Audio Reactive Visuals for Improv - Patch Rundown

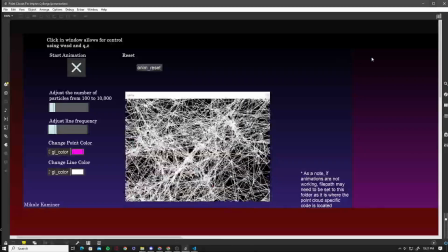Hello, my name is Mikhail. I am going to go ahead and do a run through of a patch I built for a recent performance I was in
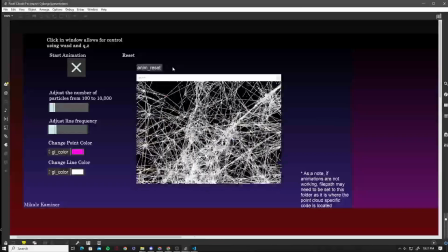within my coursework, improvising cyborgs, in here at ASU within the College of Arts,
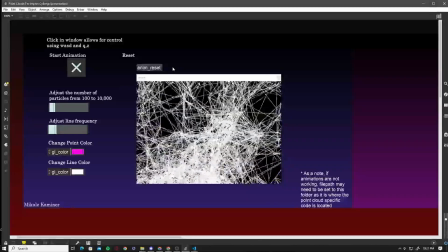Media, and Engineering.
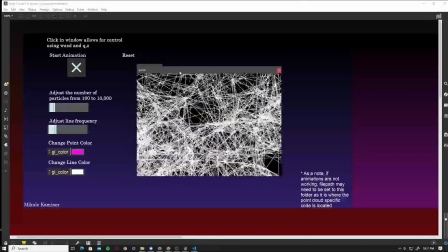My final group, we came up with the title last minute Six Michaels um, as a
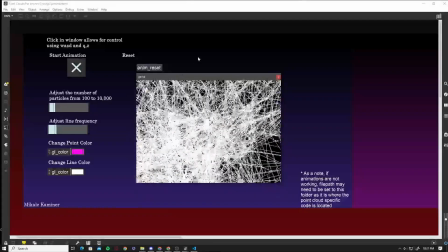group improvisational performance with two guitarists,
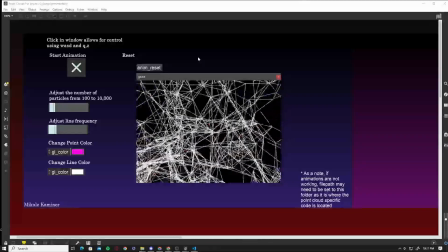a bass guitarist, a flute, saxophone, and a synthesizer.
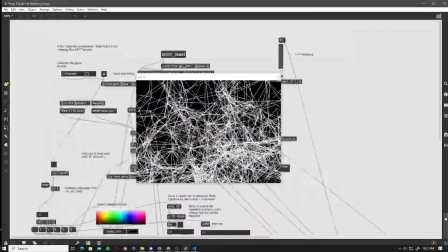So I'm going to go ahead and get started. First and foremost, the visuals that you see, I'm going to go ahead and zoom out here.
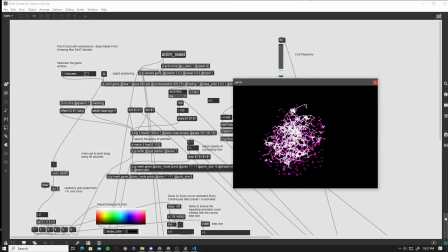I used a basis of Amazing Mac Stuff tutorial, an amazing channel.
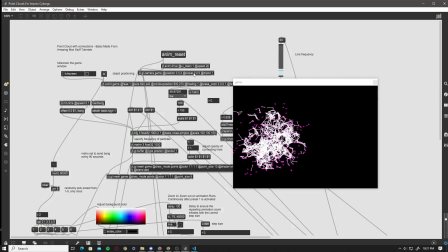I will link the video that I used in the description.
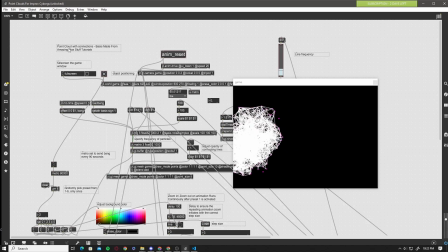The video I used specifically titled Point Cloud with Connections.
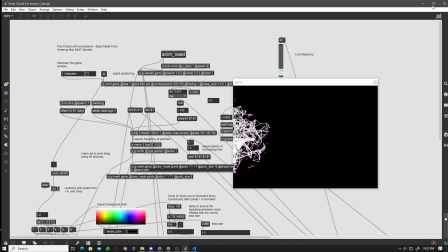So that was a really interesting patch that delved into jitter, something I had never really gotten a chance to delve into before,
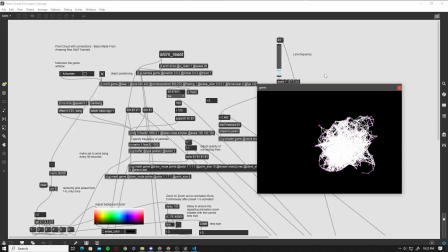as I've been mainly focused on the audio side of Max MSP.
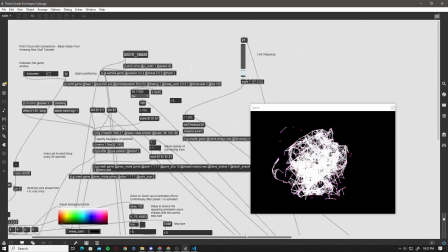But this has really kind of opened my eyes to what is possible with jitter and some visuals.
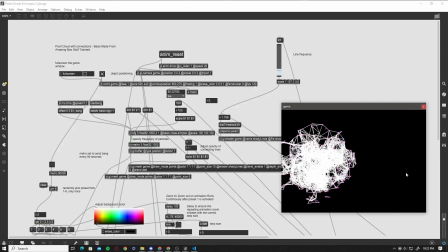So essentially what the visuals are doing is just, actually, I can open up the Visual Studio Code here.
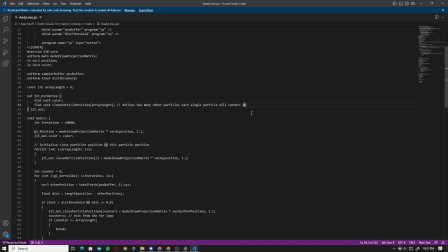All of this defines, how many particles each single particle would connect to. There's other variations, some of this is within a loop, so
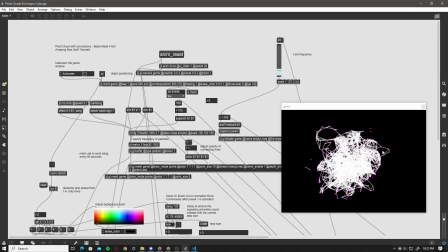this entire animation will just kind of like consistently be moving around,
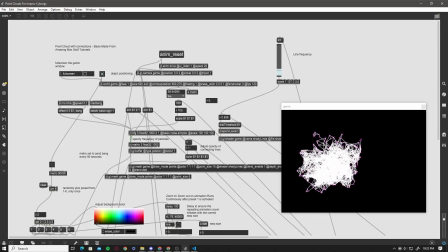having these really like chaotic kind of interactions with each other, and the code just specifies,
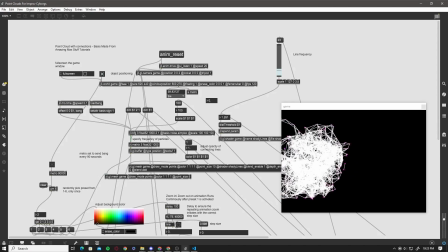how far away a point has to be from another point for a line to connect to it.
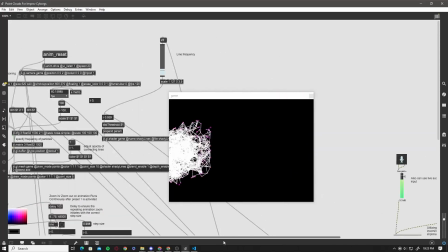In the patch itself, we are actually given the ability to control some of the line frequency.
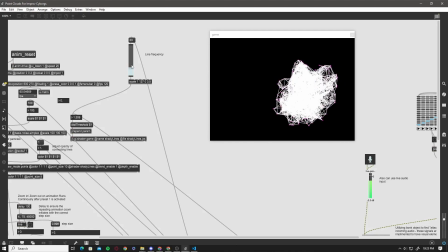I can't really change that right now just because I have the audio reactive portion activated.
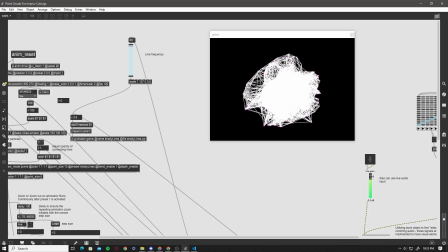So if I did that, increase that line frequency, you see it gets really chaotic.
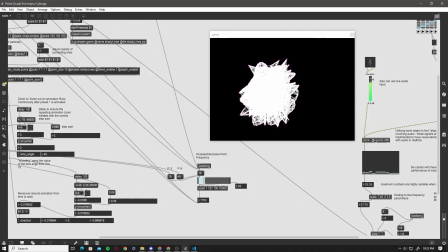But to balance that out, you can also scale the number of points, which adds a really cool
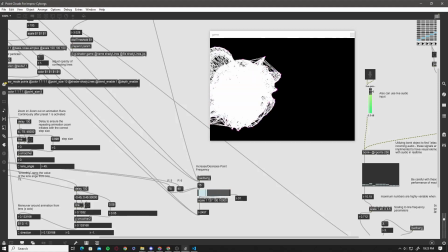effect to it, making a lot more close together points, adding more,
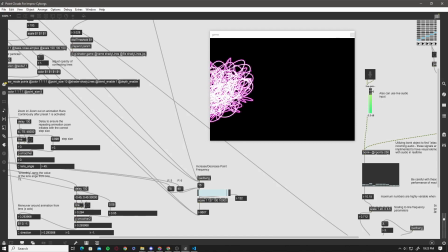almost looks like adding polygons within 3D animations, but it's kind of a 2D plane.
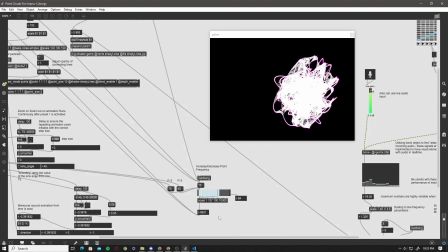So that adds some interesting effects to it. Our audio reactive portion of it allowed for us to have a more
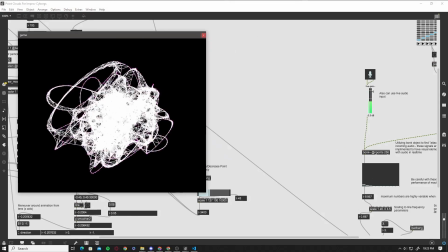immersive experience for the not only the viewers but the performers themselves,
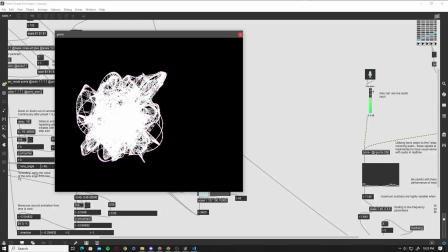as they can see the corresponding line frequency as they increased gain or increased volume.
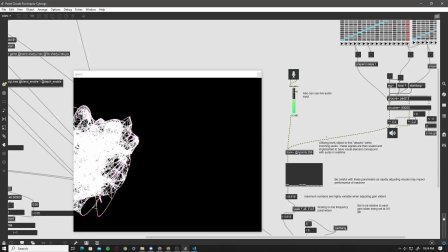The way that is done actually is this takes the input from computer audio and it runs it through the bonk object,
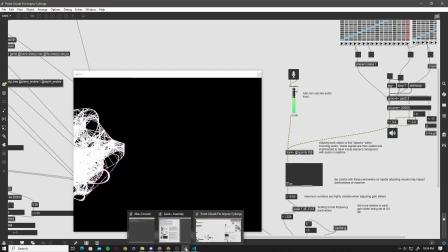which I have the help file open for.
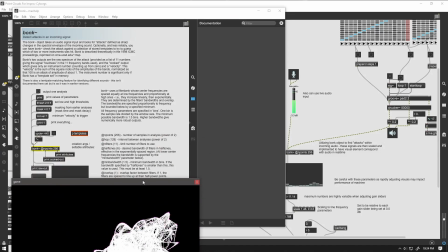But this utilizes bonk to find the attacks within incoming audio.
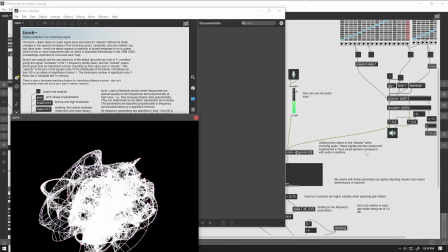These signals are then scaled and implemented to have visual elements correspond with audio in real time.
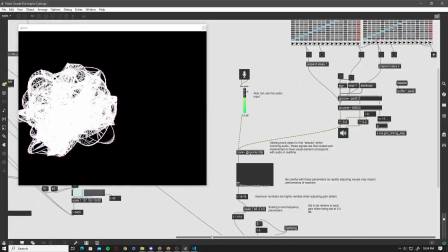So this was a really, really fun addition to this patch that added for a lot more kind of immersivity.
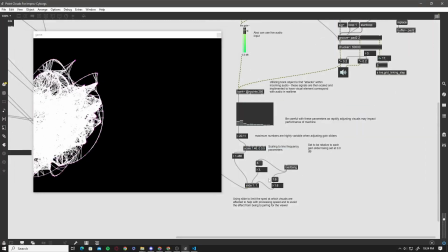So this goes through. I scale it to
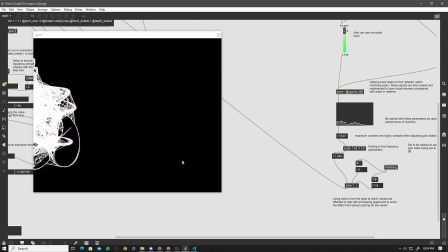also run it through a slider to make it a little bit less of a
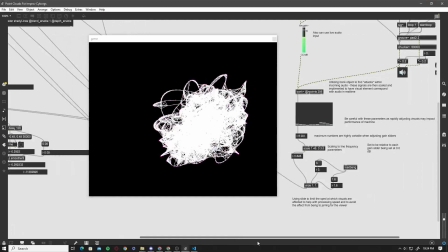rapid change and thing. Also to give my computer a bit of a break.
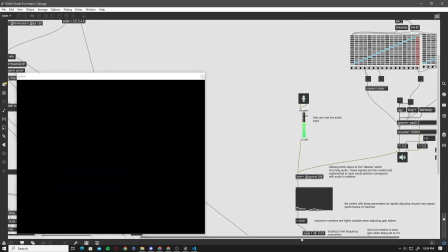I had to go in and out and really test out what would be too taxing on it,
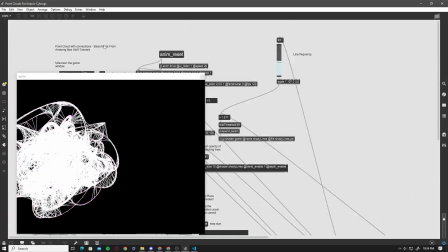because I ran this off my my Lenovo laptop in the actual performance.
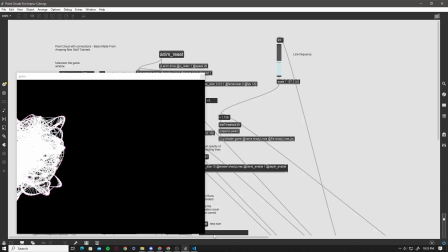So a couple other aspects were like just the iterations of the patch.